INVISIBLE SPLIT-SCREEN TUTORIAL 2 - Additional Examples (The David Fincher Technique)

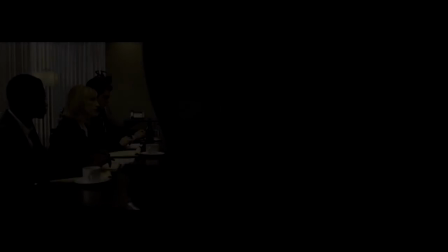[0:00]
Hi, I'm Ben Gill,
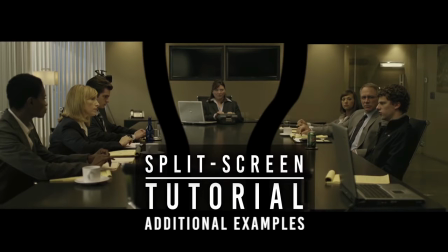[0:01]
and I just wanted to do a quick follow-up video for the invisible split screen tutorial I made with some additional examples that show off the concepts a bit more than that video did.
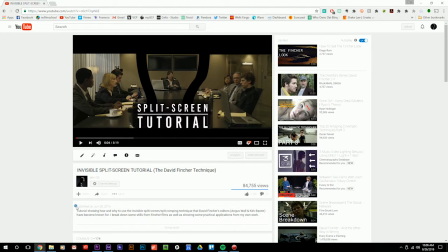[0:10]
I apologize for the huge gap between the last video and this one. I've just been absolutely swamped with work and making films for school. I meant to get this out weeks ago, but here it is. Thank you for your patience. First of all, I want to thank everyone who watched and shared the original invisible split screen tutorial.
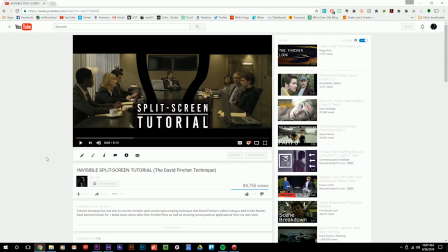[0:25]
It was a lot of fun to make, and I hope people found it useful. I've been trying my best to respond to all the comments and questions,
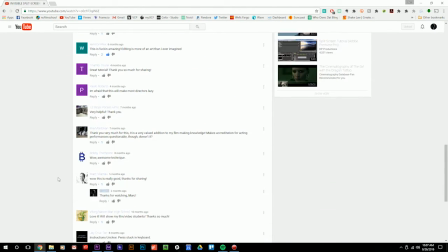[0:32]
and it's been super helpful hearing all the feedback from the first split screen video, and I really want to thank everyone for helping me make these videos better.
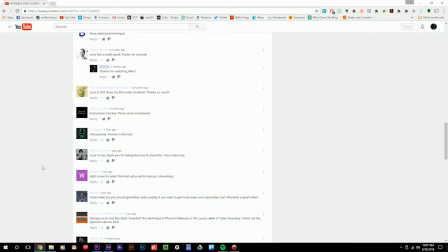[0:39]
The response has been insane, and everyone I've talked to has been really encouraging and have suggested some awesome ways that they also use this technique in their own work. One of the coolest uses I read in the comments was John Stockton commenting that he uses the invisible split screen technique to get the boom pole close to actors in a wide or an extreme wide shot.
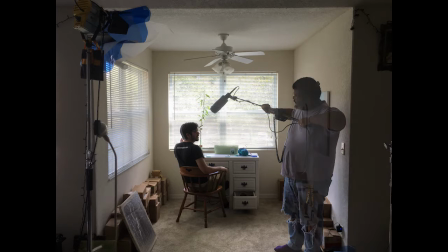[0:56]
This is a great solution for getting usable sound in a wide if you don't have any lavalier mics. He shoots a clean plate with the same setup to ensure that they can remove the boom operator from the shot in post.
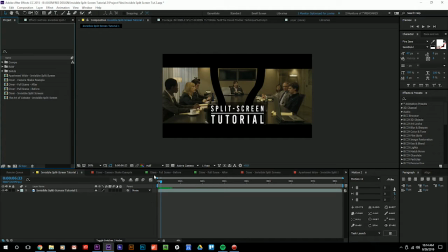[1:05]
Now, I wanted to show you some examples of the invisible split screen technique that illustrate it in some more concrete ways than the previous examples. Some people commented that there were some issues with clarity, and I hope these examples fill in any gaps.
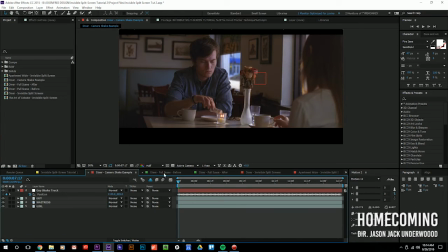[1:17]
The first example that I have is from a short film entitled Homecoming. Homecoming was a UCF film production, and it was directed by Jason Jack Underwood. And what makes this example a little bit different from the other ones is that it was shot on 35mm film. And with this comes a few other complications when trying to use the invisible split screen technique.
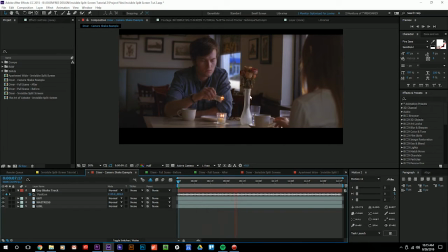[1:33]
While all the shots I worked on were tripod shots, 35mm shots are never completely still.
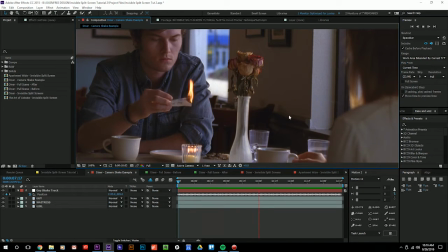[1:38]
They exhibit this small rattling or micro shake that I assume is caused by the film running through the camera.
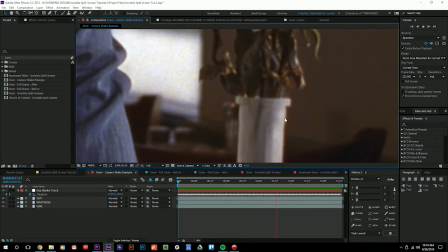[1:44]
And while it's not the end of the world, it just means that the footage must be tracked or stabilized before any visual effects can be applied.
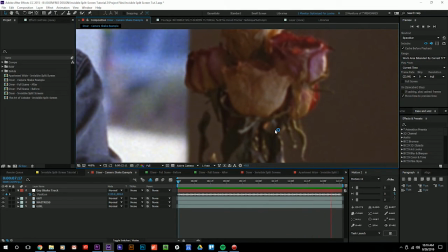[1:50]
The tracking is super easy and great when you need to comp something in or clean something up in the footage, but it can definitely cause some headaches when doing the invisible split screen technique.
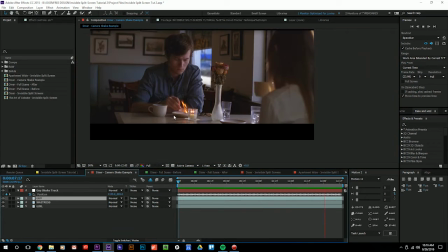[1:58]
I'll show you. While you can still split the screen and move the sides in time, the micro shake makes the halves stand out because each side has their own shake, and when you move them out of sync,
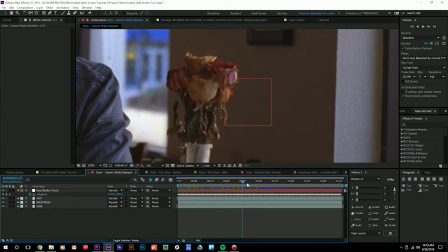[2:07]
the shake is different on both sides.
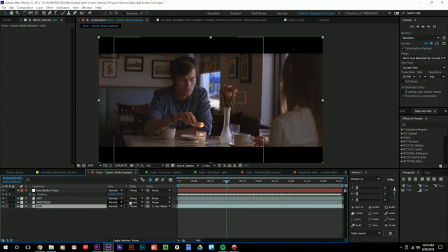[2:09]
To some of the shots, this adds another set of steps involving tracking and stabilization that I'm highlighting, but I'm not really going to go into for the sake of time.
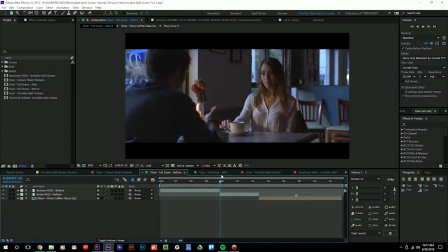[2:16]
This diner sequence is a good example of the invisible split screen technique used to match continuity between over-the-shoulder shots and wide shots.
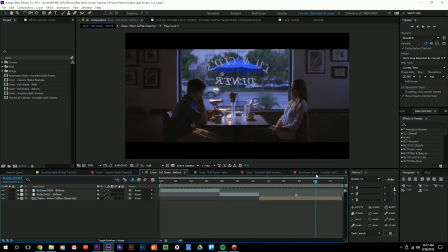[2:23]
Here's what it looks like before the split screening.
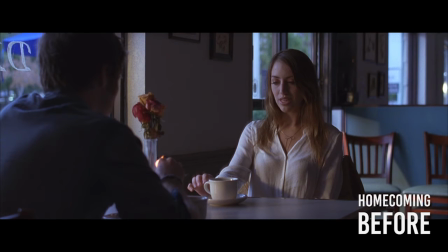[2:25]
In this first over-the-shoulder, we see the male actor Dan Jobling light his receipt on fire, but when we cut to the reverse of him, he has yet to light it.
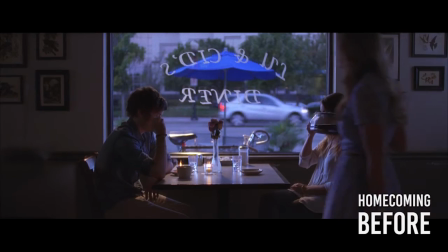[2:33]
And on top of that, when we cut to the wide, the female actress Croy Provence is drinking out of the mug already, whereas in the shot before, she hadn't yet lifted the mug.
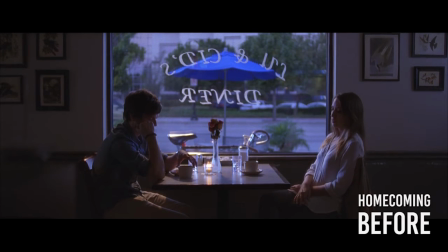[2:40]
We're going to fix all of this with simple split screening. Here's what it looks like after we split screen.
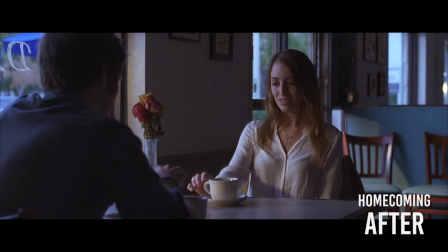[2:45]
We now see that when Dan lights the receipt on fire, it's continued across both shots instead of having a repeat action.
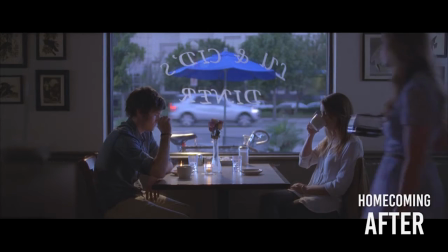[2:51]
And the same with the mug, we now see when Croy lifts it in the over the shoulder, it's the same timing as when we cut to the wide.
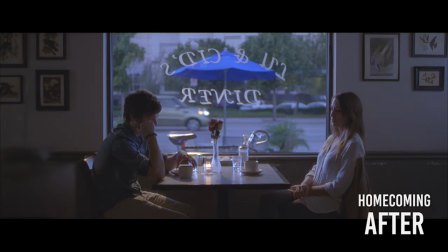[2:58]
As you can see, all the continuity has been restored. This helps maintain the illusion of real time and real space.
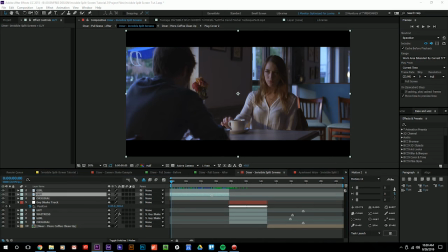[3:04]
Let's take a look at how I split these shots. Because of the micro shake I mentioned earlier, I tried to use the lines in the frame to hide the movement. I left her hand on the left side of the split because she doesn't lift her hand and his hand crosses in front of it. So now I'm able to drag Dan over in time until just before he lights the receipt to match the continuity of the next shot.
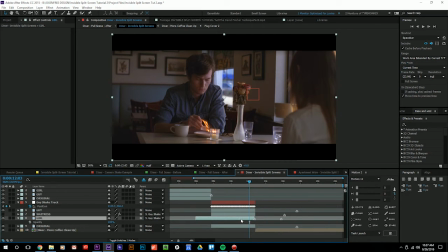[3:22]
The next shot is a lot trickier because there's this third element of the waitress coming into frame on the left way too early. So I have to make sure I freeze frame that portion that she enters in so that we don't see her in this over the shoulder shot. Again, I'm using the lines in the frame to hide the shake with about 3 pixels of feathering.
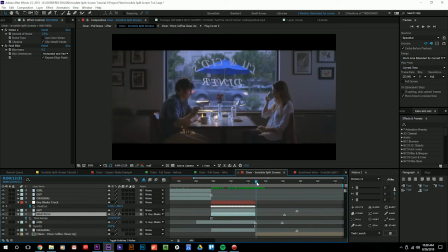[3:37]
I've also tracked Dan's split screen so that I could parent the other 2 layers to that same shake, hopefully minimizing any perceivable difference in their motion.
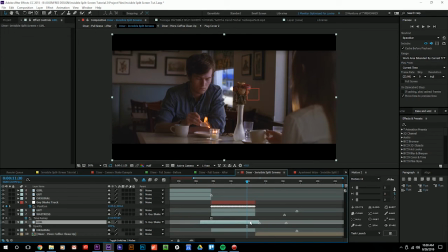[3:46]
Now with the waitress layer and Dan Jopling's layer on top, I can freely move Croy's layer underneath until the mug continuity matches the wide.
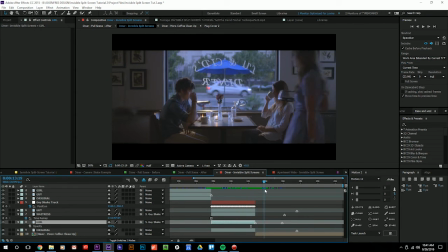[3:54]
And just like that, continuity is fixed. Here's another quick example from the same short.
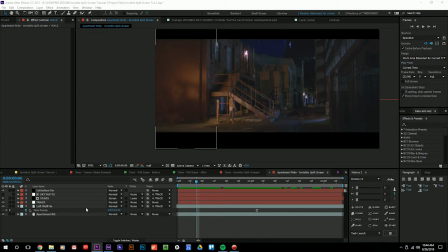[3:59]
In the edit, they found that they wanted to use this moment right before action was called.